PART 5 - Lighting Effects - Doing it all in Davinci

In this part we're done with color correction and adjustments. We are looking to add in a certain something to our shots. We're going to be using some of the lighting effects just to give everything a little bit of magic. In the last moving vehicle shot I really wanted a slightly more striking look than what we ended up with. The clouds were okay with a little manipulation. They had enough variation and detail but on the day we didn't get those awesome streaks of light cutting through sort of God rays that I dreamed of having in that shot so for a final touch I had a little bit of fun added in node with the light rays effect and this can
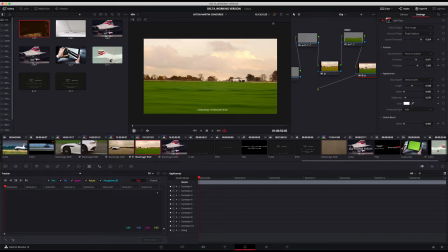40s
very easily go overboard I'm going to take you through a little bit of what it looks like now but if you're tasteful with it and you get the right balance and the shots believable if you have enough light in there and enough variation in the sky it can actually give a really satisfying
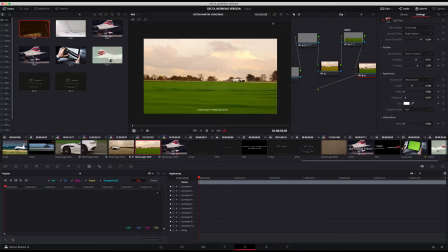54s
effect that just finishes everything off if it was a completely gray sky it would just feel bizarre and it wouldn't really work so let's look at what's going on just here. I'm gonna play that clip and
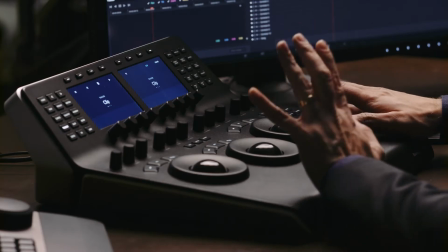66s
you see if I'm bringing this in and out it's very subtle you probably wouldn't have even noticed it if
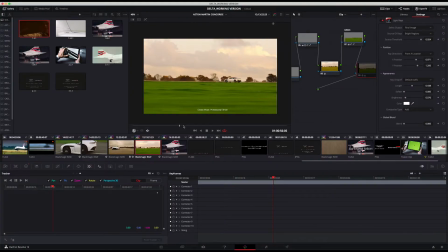73s
I hadn't disabled it and enabled it but you can see those rays of light just cutting through the clouds and those are being motivated by the slightly brighter areas as if the Sun is kind of behind a bit and it's just sort of peeling through cutting through the atmosphere.
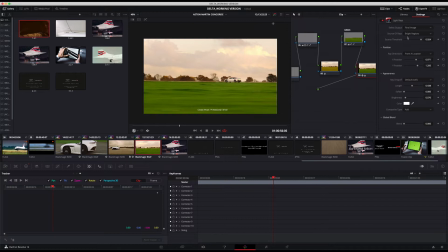89s
Now on the right hand side I've already added this in but i'm going to take you through a little bit of what's going on with it you can first of all if we up the brightness you'll be able to see those streaks a bit more obviously you can go to insane levels with
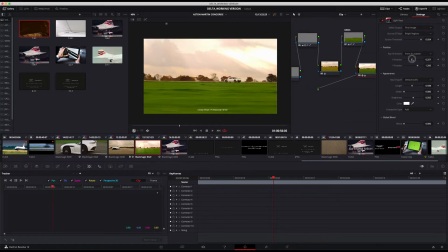101s
this and then you can change the position so you can get the direction um convincing for what you're doing it can be going up it can be going down you can make it so that it's kind of going sideways just position it where you want so i kind of liked it like that because it was facing towards the back of the car you can have a cavalcade of different things you can manipulate with this so the length of those streaks you can pull them right in you can pull them right out so they go across the whole thing I just wanted them sort of in the sky not across the foreground because that probably wouldn't be realistic in this setting
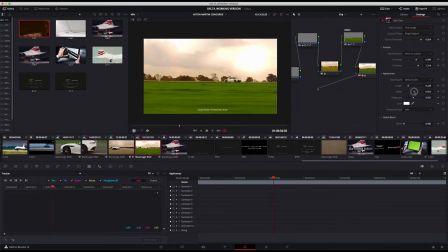133s
you can soften them but that wasn't really what I was after that's kind of more of a glow around the really bright areas when you do it like that so I wanted more defined streaks and then as we've seen we can adjust the brightness you could also adjust the color but I don't think that we need to for this effect just here and I'm just eking that in
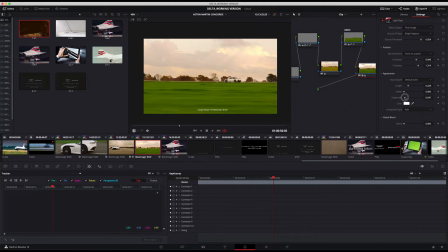152s
so it is barely barely there but just adding something else to the sky because that patch of cloud that we see just here is a little bit gray we pulled a bit of color back in we've got a bit of blue we've got a bit of pink but that gray patch in the middle this just helps to break it up a bit and give it that texture
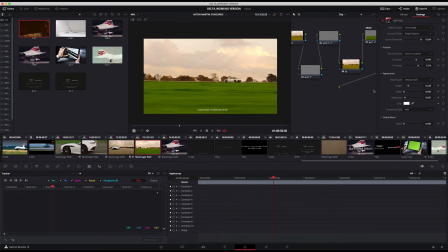173s
that, not that I was dreaming of, but it gets a little bit closer to that dream shot. The foreground grass actually on this shot is really important, even though it's really just a blur at this point, we've done quite a lot of work to it. So we've pulled it down so it's not so bright and we've also balanced it so that it's
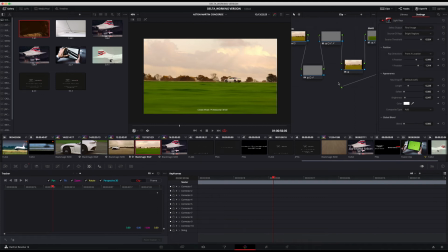189s
got that kind of memory color green that you're gonna expect from it. It also helps to break up the shot, so you've got kind of greeniness, you've got the pinky blueiness at the top and then you've got the white car in the middle, separated by that kind of row of slightly orangey autumnal trees.
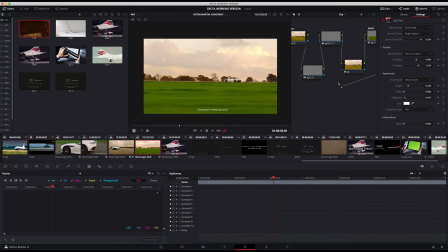203s
So you're kind of layering everything up in a nice sandwich. Green is important because it's one of those subconscious colors that people will recognize. And because we're filming at different times of day, it's something that we had to be particularly careful about when we come to do the grade, because the cloud is coming in, we're getting more or less direct sunlight. Sometimes things are backlit, sometimes things are front lit. So balancing out so that it's not all over the place is pretty important. Finally the car in this shot has got a pop and up until the point that I added some of these final effects it didn't really do that. So I'm just going to take you through and show you that just here.
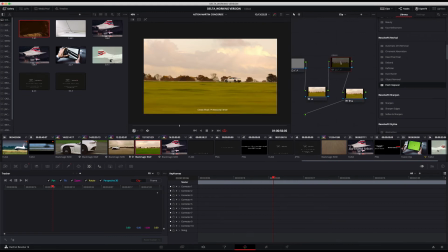240s
So we've got our grass corrections which you can see take it to a much greener green.